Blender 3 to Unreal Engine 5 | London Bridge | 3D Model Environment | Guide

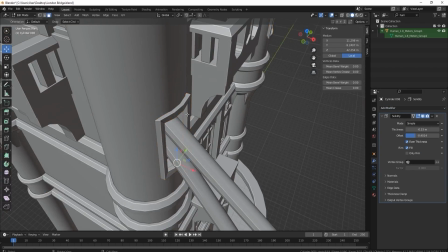20:45 And if you can't get it to work like I didn't, just fill it back in and then we can get it to work like that.
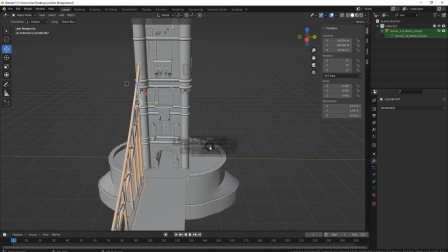20:53 So remember, if your Solidify isn't working, just go up to the top right hand side where those two interlocking balls are,
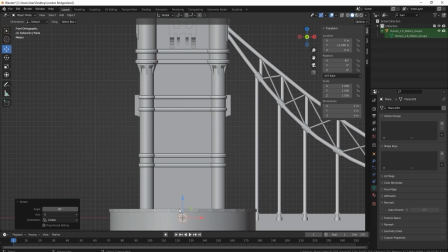21:01 go down to where it says check face orientation, and then just press shift down to turn them around,
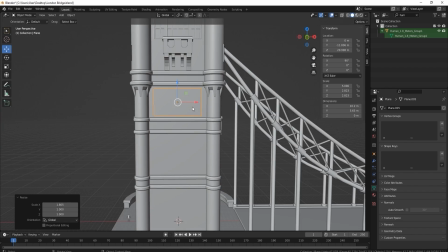21:06 and that should fix the issue.
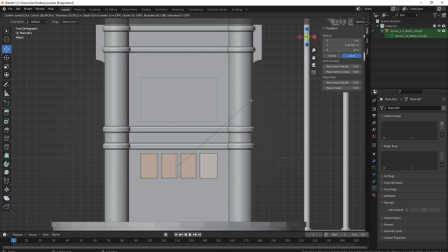21:08 If you're still having issues, just make sure you're in object mode, press Ctrl A and reset all the transformations, and that again should fit any issues that you have.
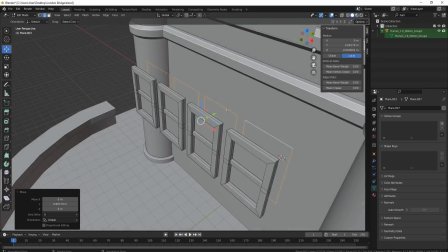21:16 Alright, so now I'm just creating the smaller windows, basically finishing off this tower because it's basically mirrored.
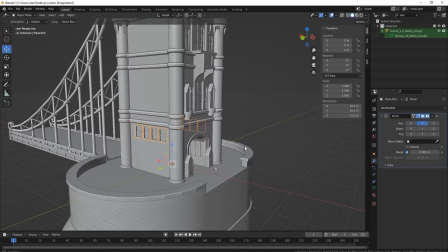21:24 So not only is it mirrored to the other side, but it's mirrored all the way around, but you've got two sides of it basically, and then the rest is mirrored.
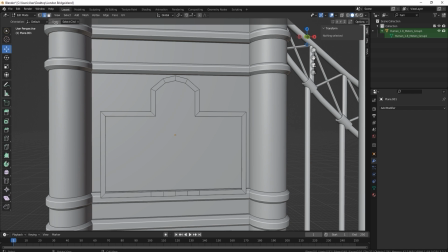21:33 So you can see I'm trying to use the same technique I've used before, and it didn't really work out.
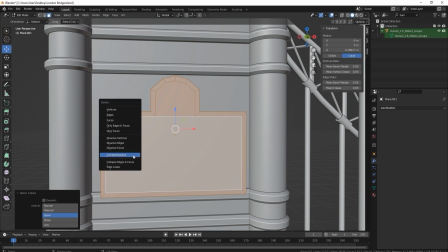21:38 So what I did was
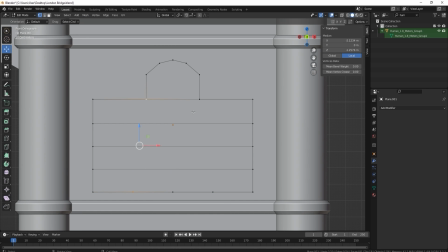21:42 I used my, as you can see, there we go, that's what I used. So I went up to mesh, I used the bisect tool and tried to do it that way.
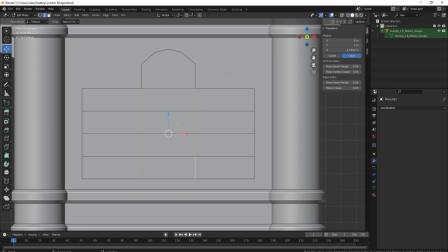21:50 It didn't work, so instead I went in, building that top, so grabbed, yeah, you can see I'm just playing around with it at the
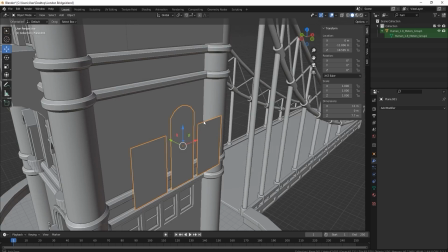21:58 moment. I can't get it to work, so in the end we just do it the easy way,
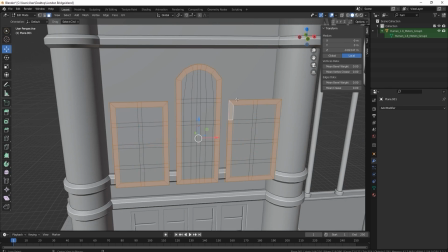22:01 split it all up and then bring in some edge loops and then just pull them down individually to get that round edge.
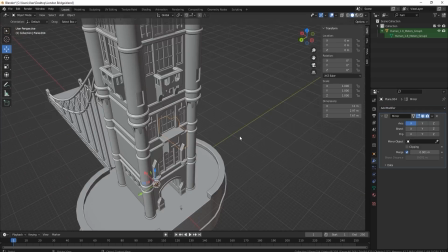22:07 Sometimes the most simple method is the easiest one. And now again you can see I'm just beveling that off, pulling back my windows.
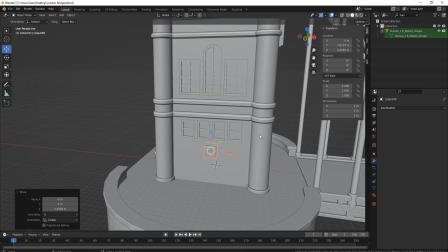22:14 And you can see there actually how much more realism it actually adds by just putting your windows set back away from the wall.
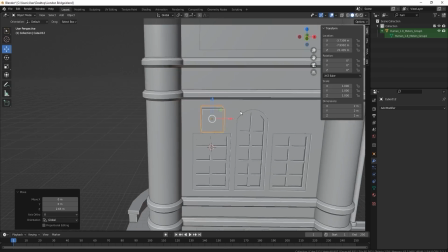22:21 Instead of having your windows just jutting out from the face, always set them back and you'll see your models really start to come to life doing that.
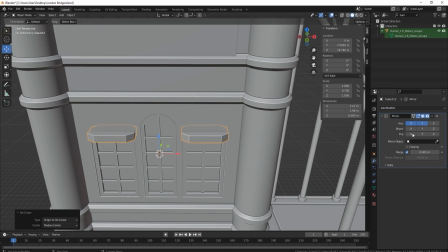22:30 You can see at this point, apart from maybe the
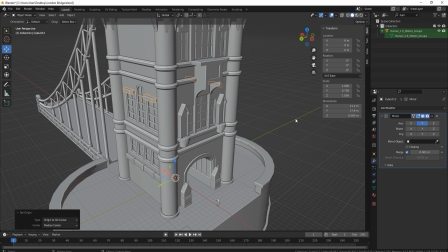22:34 cables holding the bridge, that pretty much the whole build in this is basically using the same tools,
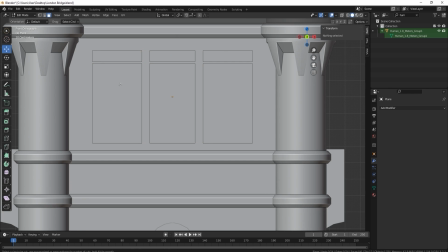22:41 which, you know, are insert, extrude, bevel, things like that, and Control R, which is add edge loop. So there's nothing actually complicated about this build at the moment.
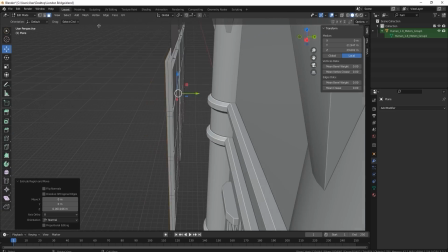22:50 The hardest part is pulling it all together and just keeping up the build, not getting bored.
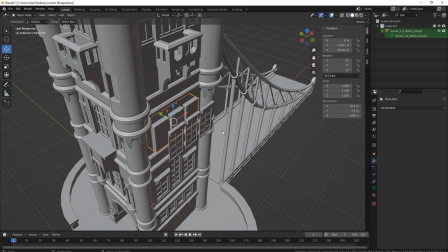22:58 You know, seeing a vision in the end and then pulling it all together is the hardest part. Checking your references and knowing how to actually build each of those parts.
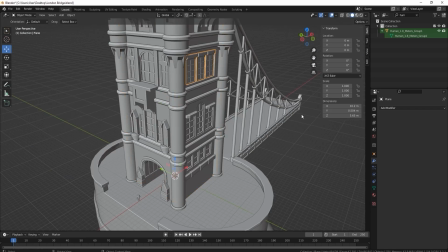23:06 Well, because this has got so many windows, pretty much any beginner could build the actual tower.
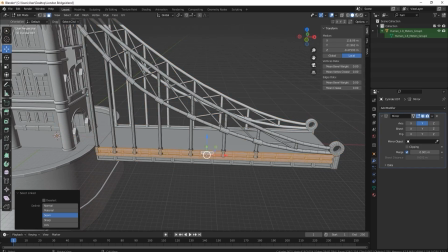23:11 The hard parts are just, you know, the round edges at the bottom, the cables going down the side.
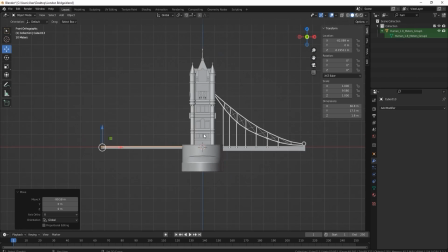23:16 So I would suggest if you're new, try just building the tower and not the cables or anything like that.
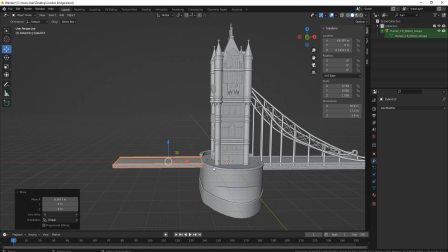23:22 And building the tower alone, you'll get a lot of satisfaction from actually creating something like that.
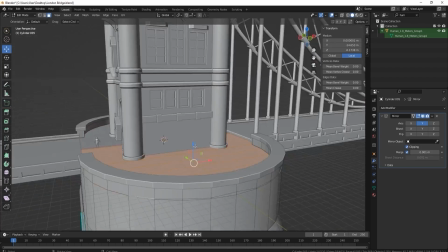23:27 Alright, so now we're just putting the main roads in, and of course I also wanted to animate this,
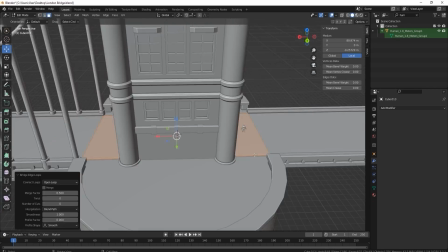23:32 so I want to make sure that bringing that main road in, it actually is as a halfway point.
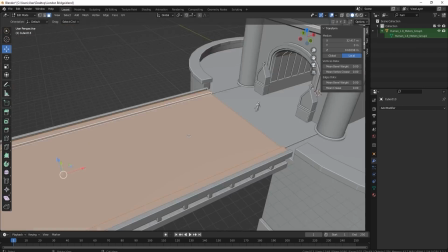23:37 It's actually hard to decide where the halfway point should be, how big the actual you know,
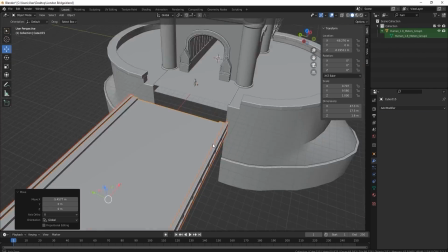23:43 this road should be as well, because when you actually rotate it, you need to see how high up it's actually going to be.
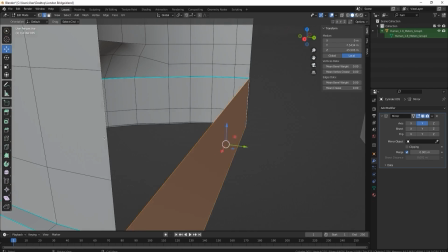23:48 Now if you look at a London Bridge, or Tower Bridge as some people call it,
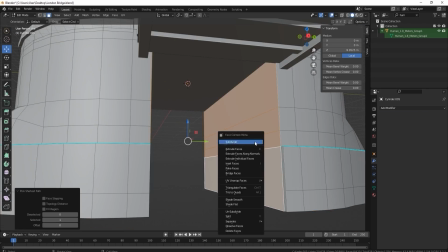23:52 you will see that when they bring up those actual roads, most of the images I've seen, they don't actually come up all the way,
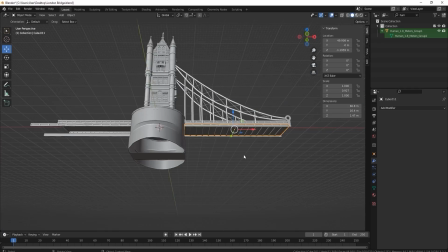23:58 it only comes up so far. So I've actually trying to actually replicate that.
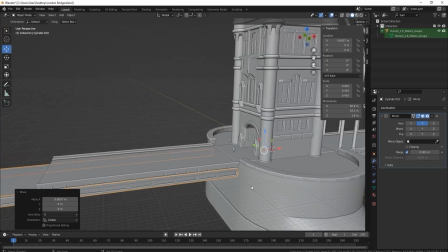24:05 I'm also trying to replicate, because I did the other side,
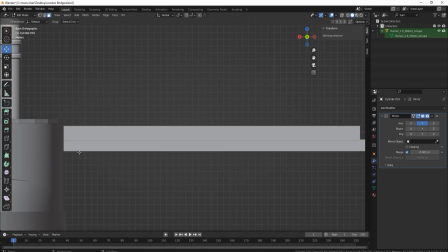24:09 you know, on the right hand side, the middle of it should also look very much the same.
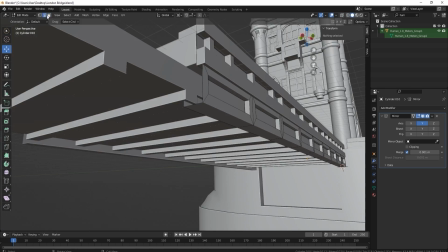24:14 So whenever you're building something, just make sure that it you know, it's pretty much the same going all the way through the build.
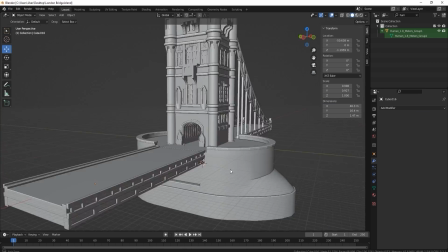24:21 I wouldn't want this part of the bridge looking different from the other side.
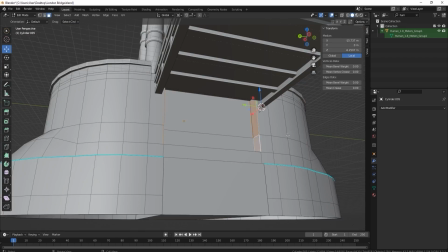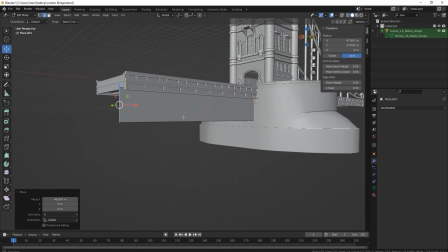24:30 Now what I'm trying to do is I'm trying to basically work out, okay, so if I'm going to animate this and lift it up,
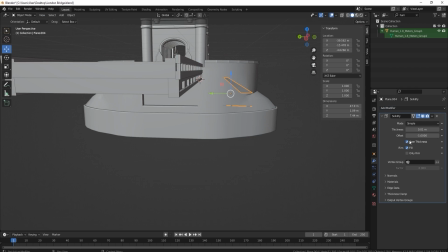24:36 how it needs to look as if something's actually controlling that. If I didn't have anything down at this bottom part,
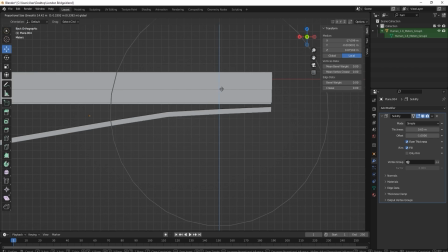24:43 where that insert is, that boolean that I've put in there, then it wouldn't look realistic, because the bridge would just look like it's floating up or something like that,
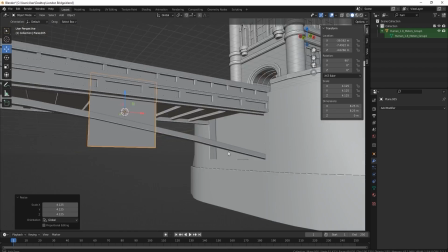24:51 like it's magic.